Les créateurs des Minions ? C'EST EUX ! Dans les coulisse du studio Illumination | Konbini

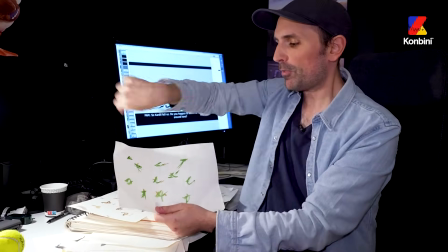4:05 Donc, j'ai pris mon pinceau, l'aquarelle, tac, paf, paf, paf, paf, tu vois, j'ai fait des trucs avec vachement d'énergie.
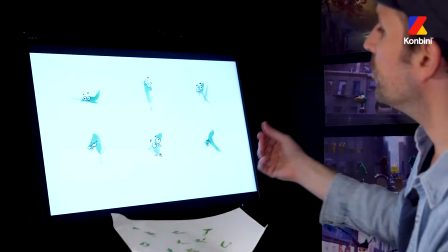4:10 J'ai juste rajouté des yeux et un petit bec, tu vois, enfin, juste pour exprimer le truc. Et ça a permis, en fait, de donner l'intention de ce que serait le personnage.
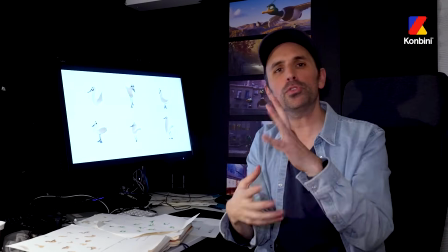4:19 Pam, qui est un personnage, tu vois, qui est très capable de s'adapter. Je veux qu'on aille découvrir le monde.
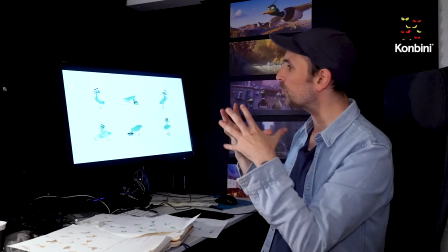4:24 Elle va être vachement plus dans la courbe, tout ça. Mac, au contraire, c'est un personnage qui est très je suis les règles.
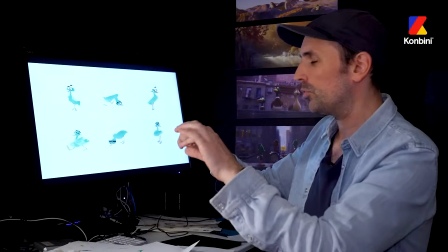4:29 Une migration, c'est n'importe quoi. Donc on l'a fait de manière très droite, tu vois.
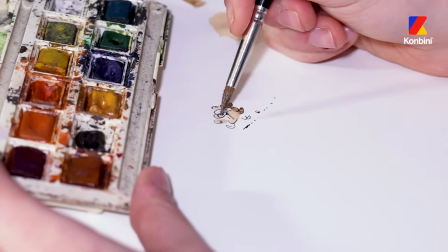4:34 Gwen, c'était littéralement une goutte d'aquarelle que j'ai laissé sécher pour essayer d'exprimer ce côté très contenu, tu vois, du personnage, un petit personnage tout timide.
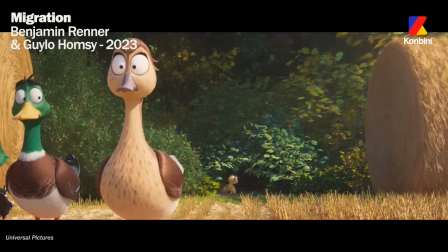4:40 Vous êtes sûr que personne regarde? Gwen Colvert, dépêche-toi ou on part sans toi. Et à partir de ça,
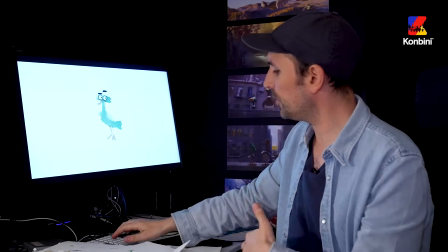4:45 tu vois, un petit crowbar qui indique justement le côté rigoureux, j'ai dit, bah, ramener le naturel du canard,
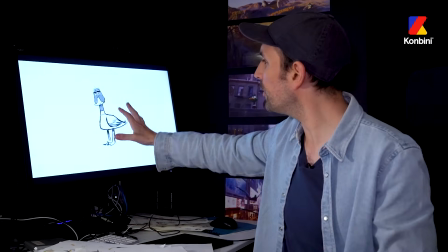4:50 ramener le côté réaliste, entre guillemets, en remettant les courbes, en remettant les formes qu'un canard peut avoir.
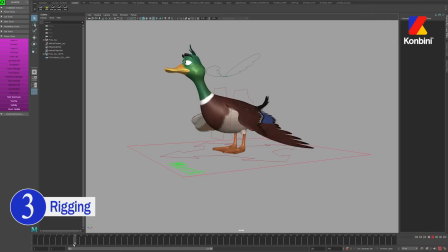4:56 Et c'est comme ça qu'on a designé les personnages. Le rigging, c'est presque une marionnette en bois. Faut imaginer une petite marionnette en bois.
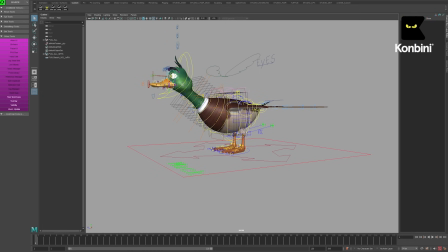5:01 Et on va lui créer une ossature pour qu'elle puisse avoir toutes les expressions, enfin exprimer toutes les expressions, les émotions qu'on veut pour le film.
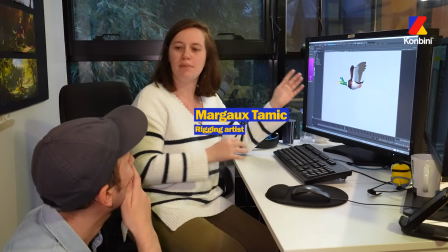5:09 On va le faire une fois par personnage, et une fois qu'il sera fait, ben voilà, il pourra être utilisé dans plein de plans c'est différents à l'animation.
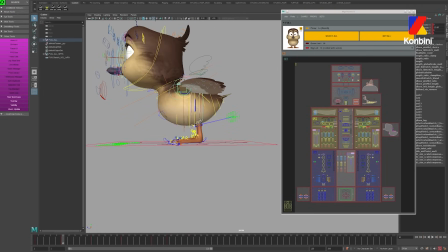5:16 Ouais. Ça, par exemple, c'est le résultat de notre travail au rig, donc sur ce personnage.
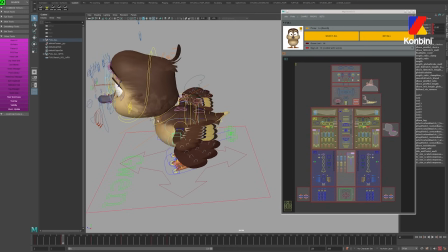5:21 Donc quand on travaille, du coup, le personnage, il ressemble à ça.
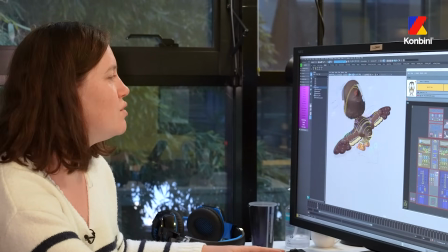5:24 Ce qu'on fait lors du rig, c'est qu'on va mettre en place son squelette, et du coup, on a plein de contrôleurs qui sont toutes les formes un petit peu
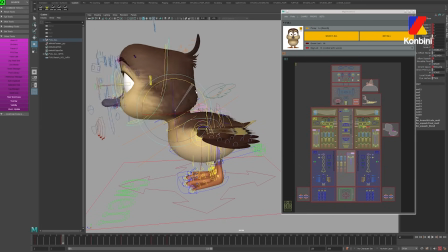5:34 spécifiques par ici, et qui vont nous permettre ensuite de bouger, voilà, la marionnette, comme on dit, le personnage.
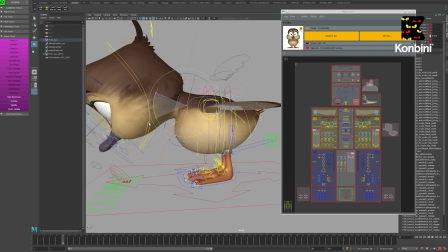5:44 Et donc le travail, ça va être voilà, de faire en sorte qu'on puisse le déformer et petit à petit pouvoir lui donner des poses pour lui donner vie.
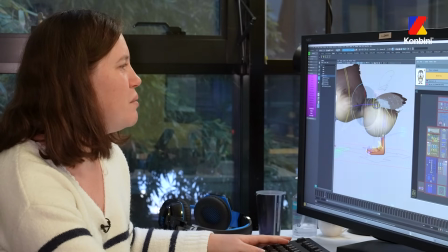5:51 Ça demande pas mal de travail au niveau anatomique.
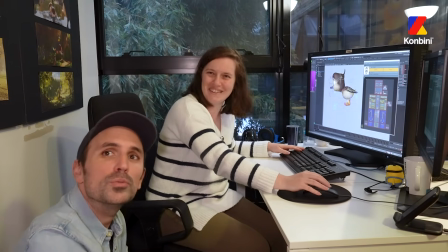5:56 On a fait venir un canard au studio, ouais. pour se servir de...
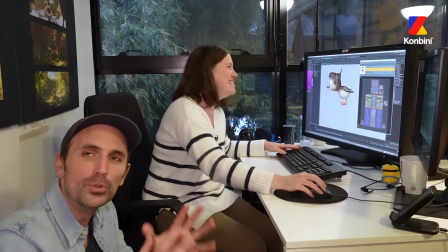5:59 Ça a créé une scène un peu étrange d'un canard au milieu d'une foule de techniciens comme ça qui l'analysaient en silence.
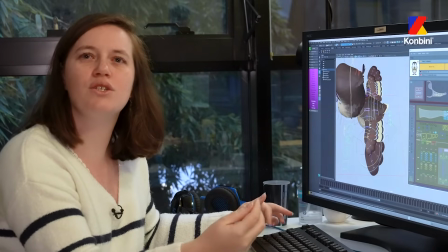6:06 Donc on regardait juste le canard bouger, puis on prenait des notes. Donc une fois qu'on a fait un personnage, on peut réutiliser une partie, mais chaque personnage a une morphologie différente.
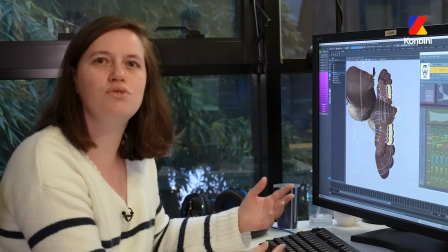6:14 Donc il faut s'adapter à chaque morphologie, tout replacer en fonction de la morphologie.
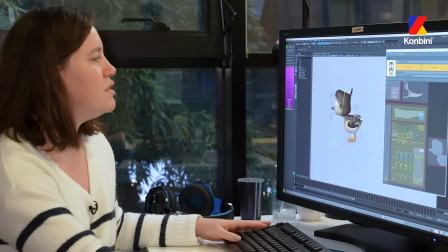6:18 Quand on regarde Gwen, elle est assez petite, elle est assez ronde, ça a une grosse tête, etc.
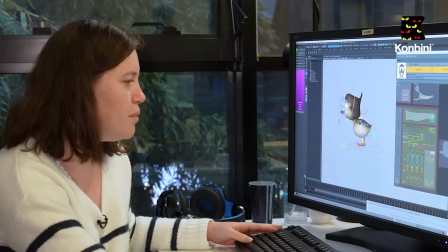6:24 Quand on regarde par exemple Mac, donc on va garder la même base,
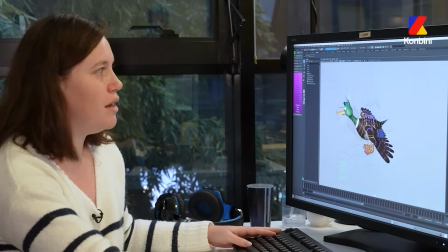6:30 mais en réalité, quand on regarde niveau morphologie, c'est complètement différent.
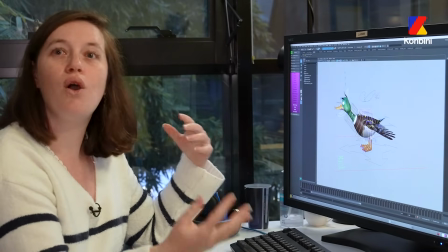6:35 Donc on va devoir replacer les éléments, les articulations en fonction des personnages et en fonction de,
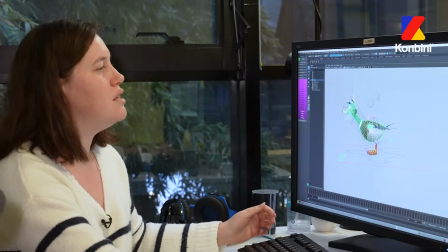6:41 par exemple là, il a une tête beaucoup plus petite, la déformation qu'on va travailler va être complètement différente.
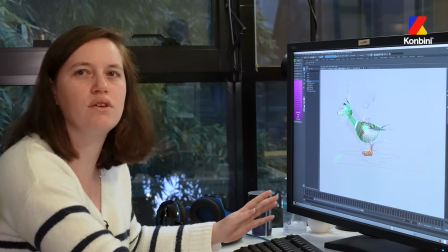6:47 Donc on va tout refaire de zéro en fait là-dessus.
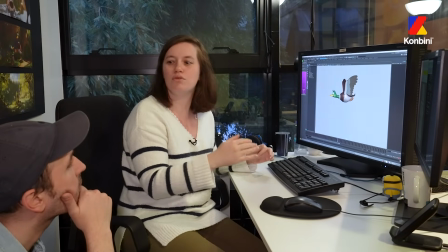6:49 Nous, on va arrêter de travailler sur le film et il va encore y avoir au moins 2 ans quasiment de production derrière pour tout finir,
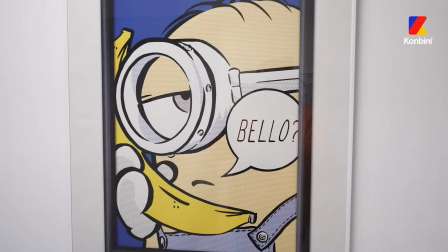6:57 pour faire une image de A à Z. Vous avez un pire coffin sauvage,
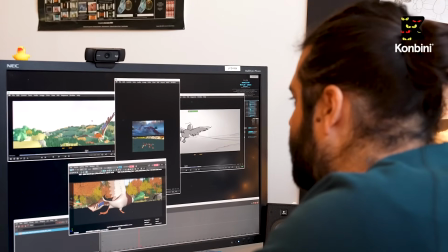7:03 là. Quand le fameux département du layout va nous donner son travail, il n'y a pas d'expression de visage, etc.
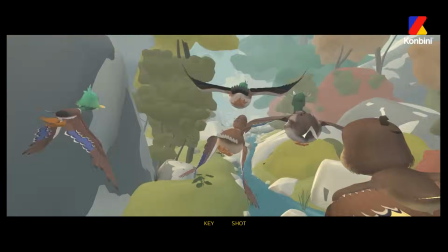7:09 C'est juste pour qu'on ait le rythme, la durée du plan, le rythme du plan et surtout le mouvement de caméra.
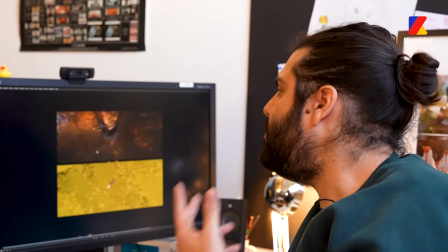7:15 Sur ce travail-là, on se base beaucoup sur la prise de vue réelle. Quand on fait même un gros mouvement de caméra comme celui-là, il faut que physiquement, on puisse le faire en réalité.
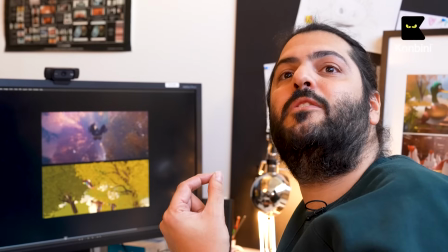7:23 Sinon, tout de suite, ça va faire jeu vidéo et on va perdre ce côté cinéma, en fait.
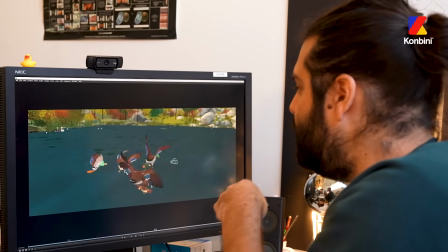7:27 Là, c'est une vue, si vous voulez, une vue perspective de l'animation où on voit la caméra qui est la caméra du film, ici.
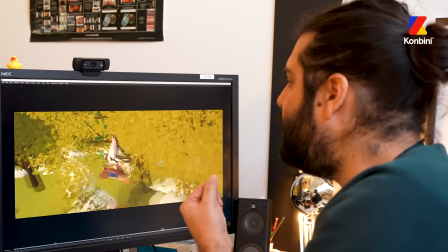7:34 Et en fait, c'est vrai, on a les mêmes réglages, si vous voulez, que dans un vrai film à prise de vue réelle.
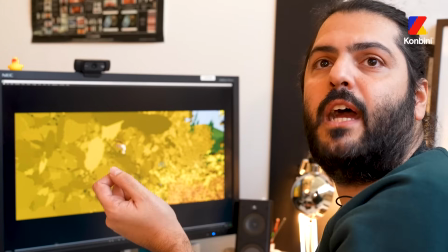7:39 C'est-à-dire qu'on peut changer la focale, changer l'objectif, avoir une profondeur de champ, etc.
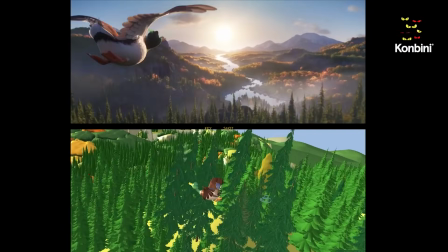7:44 C'est vraiment le même travail qu'un directeur photo sur un film, en fait.
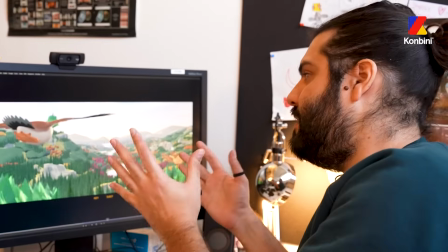7:48 Et une fois qu'on est content avec ça, qu'on l'a monté, etc., ça, on va l'envoyer chez Julien et Gwenolé en animation.
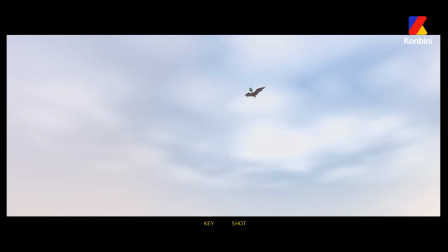7:55 Et eux, ils vont donner ça à des animateurs qui vont travailler l'animation de chaque personnage beaucoup plus précisément. Sur les films, en général, Illumination, on met entre un an et demi, 2 ans sur un film.
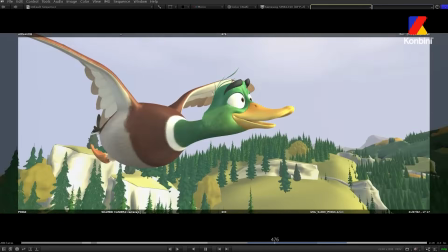8:10 Là, on a passé plus de temps. Déjà, il fallait qu'on appréhende les ailes. Rien qu'à dessiner, c'est compliqué.
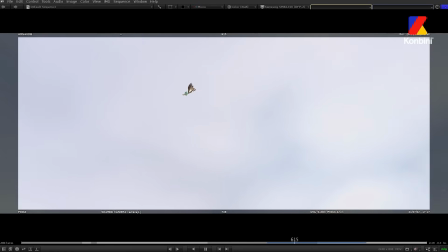8:15 Il y a tellement de formes différentes, ouais. Tellement de perspectives aussi. C'est quelque chose qu'il fallait appréhender graphiquement.
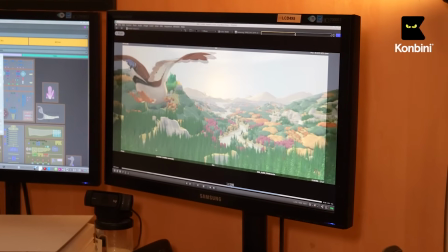8:22 Tu vois tous les petits détails que tu peux voir dans les pattes, dans la manière dont les ailes bougent, l'espèce de petit équilibre instable qu'il y a d'un oiseau dans le ciel, comme ça,
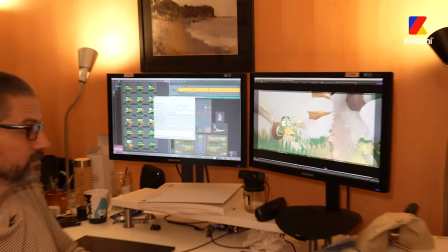8:28 c'est vraiment en regardant les vidéos que tu peux... Sentir la flottaison. Hein. Ouais, petit côté réaliste, entre guillemets, du mouvement. L'autre gros challenge, c'est de les caractériser vraiment. Exactement, et leur donner vie.
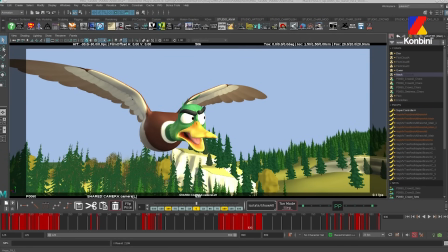8:38 Enfin, en termes de personnages, vraiment de films. Du coup, ça, c'est encore l'autre défi, vraiment sur les expressions, sur comment on raconte quelque chose.
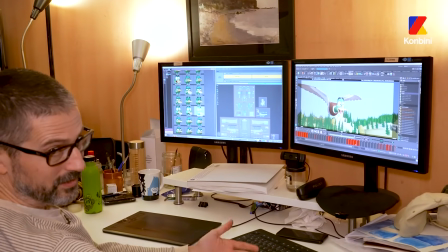8:48 En fonction de l'expression, ça donne vraiment le mood à la séquence, enfin, l'ambiance et puis l'état d'esprit.
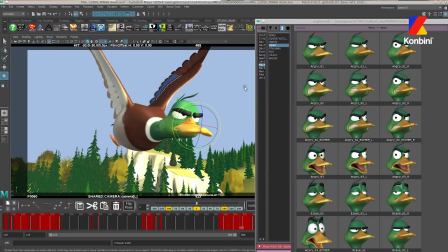8:55 Il suffit que je change l'expression pour que le voyage se passe autrement.
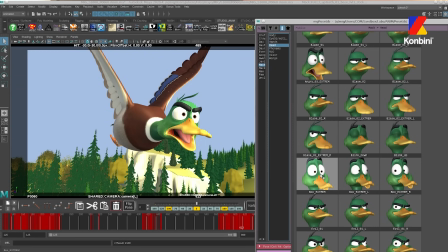8:59 Quoi. Ouais. Ça apporte vraiment toute l'expression du personnage quoi, au niveau du visage. Vous avez créé chacun des regards. Ouais. Et voici ce qu'on peut voir. C'est ça. Ouais, juste pour pas que vous pensiez qu'il y a un bouton magique qui fait qu'on clique sur le truc et hop.
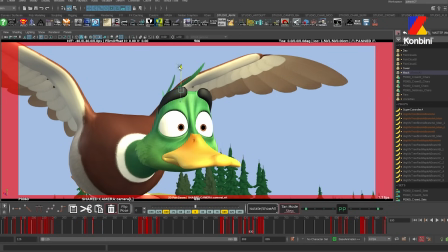9:12 Les poses qui sont là, à la base, elles partent de rien. Enfin, le perso est mort, entre guillemets. Il est neutre, il a pas d'expressivité du tout. L'expression de base, il est comme ça.
On vit une grande aventure!
Le compositing, pour moi, c'est surtout mettre en valeur ce que le plan veut vraiment raconter. Qu'est-ce que veulent dire les réalisateurs, qu'est-ce que le le spectateur doit percevoir.
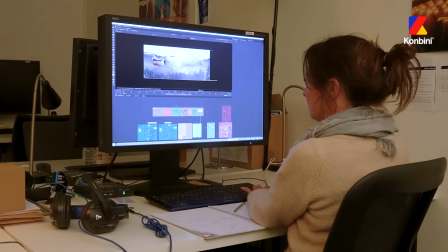9:36 Il faut qu'on comprenne bien ce qui se passe à l'image. Et puis après, il y a tout un travail aussi d'étalonnage, d'effets d'optique, et puis aussi trouver un look, enfin un look à l'image. Et ça, c'est vraiment un ping-pong avec les réalisateurs.
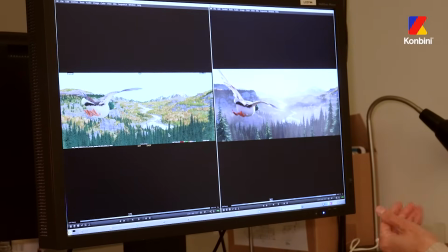9:49 Par exemple, à gauche de l'écran, ça c'est donc la scène, on va dire, sans du tout de lighting ni de compositing.
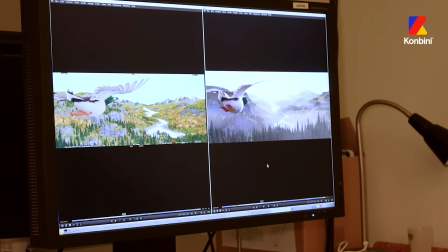9:57 Ensuite, on va passer donc à l'étape d'après qui est le lighting. Donc là, c'est ce que vous voyez à droite.
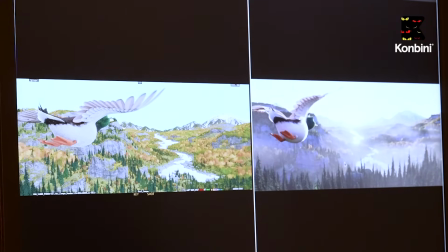10:04 Donc on voit bien par exemple le soleil qui tape sur l'oiseau, sur Mac.
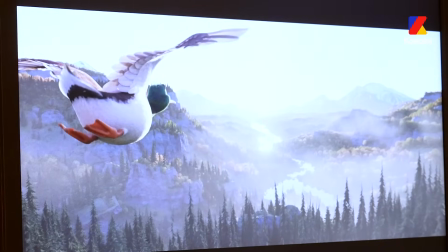10:09 Et ensuite là, je vais passer au compositing.
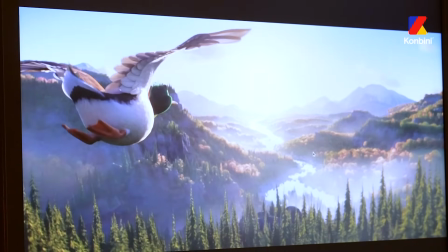10:14 Donc voilà, c'est ça.
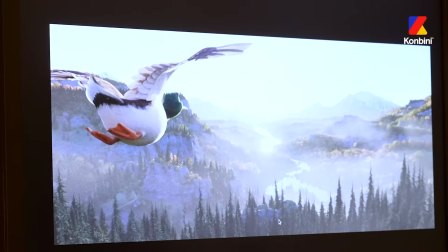10:15 Donc nous, au compo, on va quand même effectivement, donc pas mal étalonner l'image en fonction de ce que veulent bien sûr les réalisateurs.
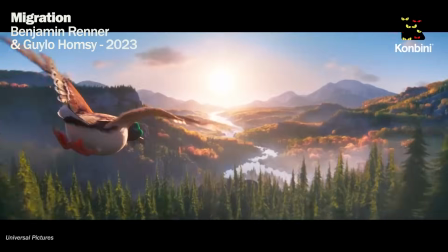10:23 Le ciel a été vraiment retouché, on a rajouté des nuages, chose qu'il n'y avait pas en amont.
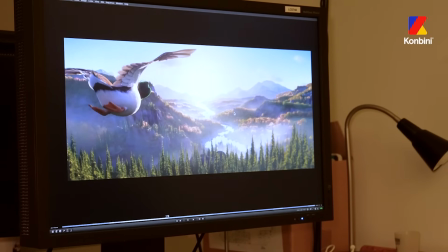10:28 On a renforcé la lumière sur les montagnes, par exemple. On a changé la teinte, on a fait quelque chose d'un petit peu plus chaud.
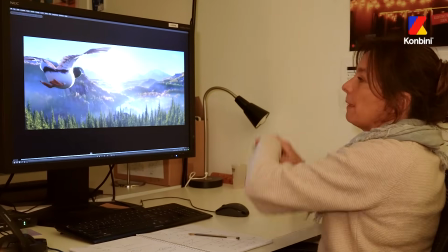10:35 On a même rajouté le bras de la rivière au fond du décor parce qu'on voulait voir un petit peu plus la lumière,
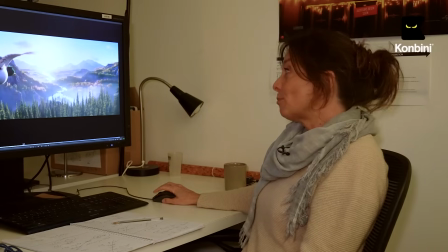10:41 enfin la rivière au fond, on trouvait que c'était plus graphique. Ce plan-là nous a demandé énormément de boulot parce qu'il est très très long.
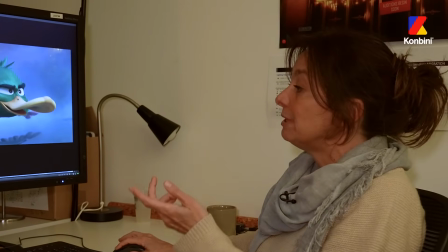10:48 En plus, on a vraiment deux ambiances très différentes entre le début qui est très brumeux, assez sombre, etc.
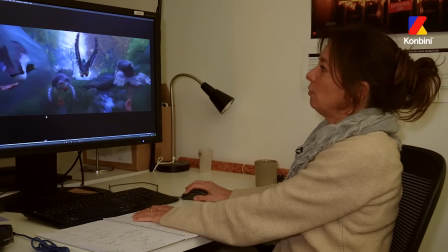10:53 Et puis toute l'envolée à travers les arbres.
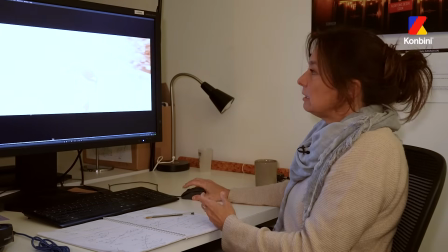10:56 On a fait ici là un effet un peu de surexposition qui correspond finalement à ce qui peut se passer avec une vraie caméra.
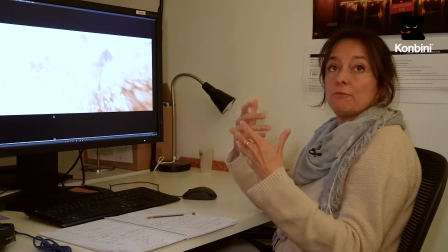11:03 On essaye de retrouver un petit peu les mêmes effets optiques par rapport à un vrai tournage.
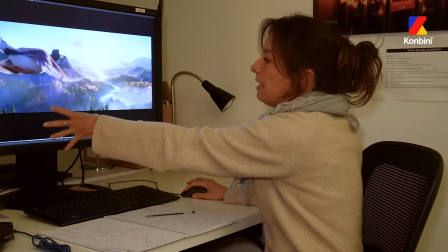11:07 On rajoute aussi par exemple là des effets d'optique comme un flair qu'on peut retrouver vraiment sur une caméra réelle. On va dire qu'un plan d'une séquence, c'est à peu près une semaine. J'ai passé un peu moins de 3 ans sur le film. Voilà, 2 ans et 8 mois.
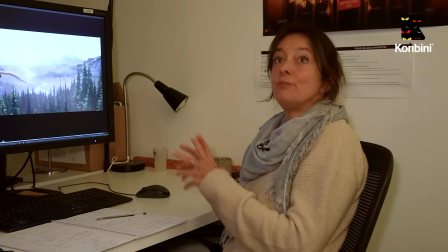11:23 Nous sommes le dernier département de la création visuelle, on va dire, parce qu'après, bien sûr, il y a le son, la musique, etc.
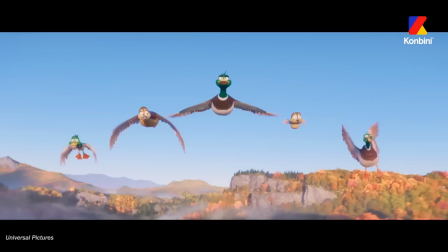11:30 Mais nous, quand même, on est le dernier département qui livrons l'image. C'est ce qu'on va voir au cinéma.
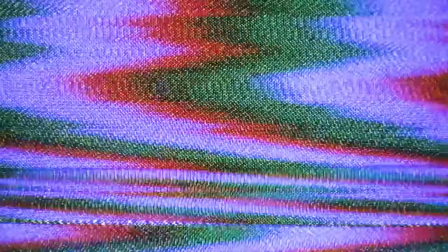11:35 Pourquoi on est les seuls à voler dans cette direction ? En mini !
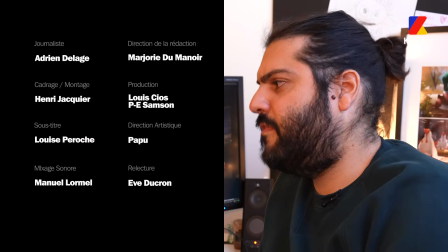11:39 J'ai envie que ça marche pour qu'on ait encore plus envie de faire des films qui ne sont pas un numéro 8 ou un numéro 3.